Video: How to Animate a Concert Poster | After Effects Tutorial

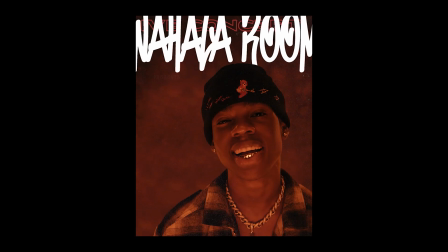We're going to then take another look at how this looks. Wait for it to load. Last thing that we have to do is we have to export this puppy.
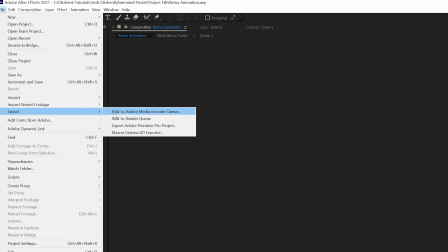So we're going to go to file. We're going to then go to export and we're going to go to add to adobe media encoder queue
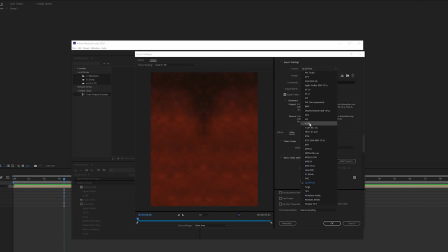adobe media encoder will then pop up we're going to go to format we want this to be h.264 so we can upload this to instagram
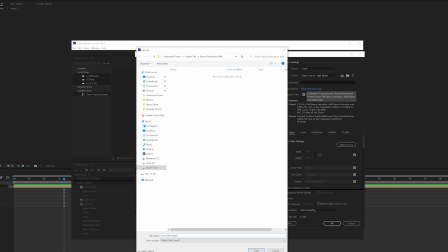let's choose the name uh yeah let's call it rhema inst how about rhema ig animation why not
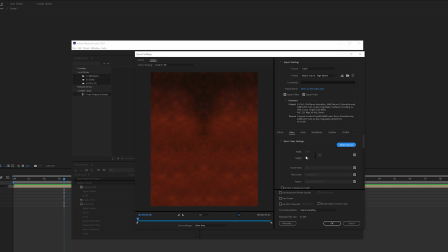okay um okay match source that's perfect height and the width are perfect frame rate is perfect 24 frames per second containers mp4 and the kodak is h.264 that's all you got to do
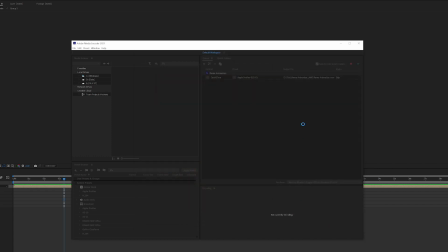and we're going to click ok and we're going to press play perfect now let's go over to the
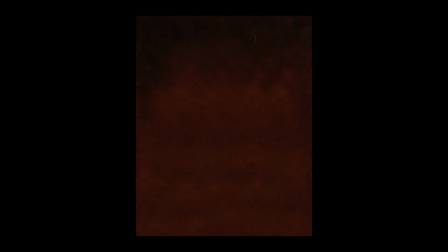final exported file guys feel free to use this technique when you're trying to animate just any type of static poster that has you know maybe text and a person and a background that you can
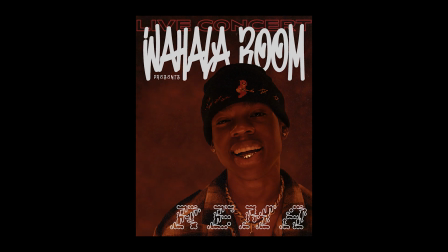kind of separate and add a little bit of movement. It'll just make stuff look a little bit more interesting, especially when you're trying to post it to Instagram or to any kind of website.
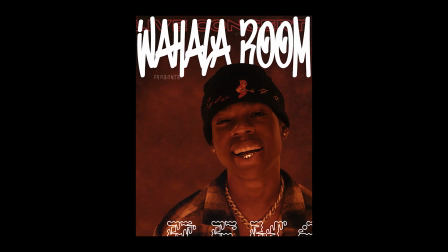You know, it's always cooler and more engaging when you make it a video as opposed to just leaving it be a static photo. Thanks so much for watching, guys, and as always, remember to keep it chill. Guys, we have finished yet another incredible tutorial. Thanks so much for watching, and as always, remember to keep it chill.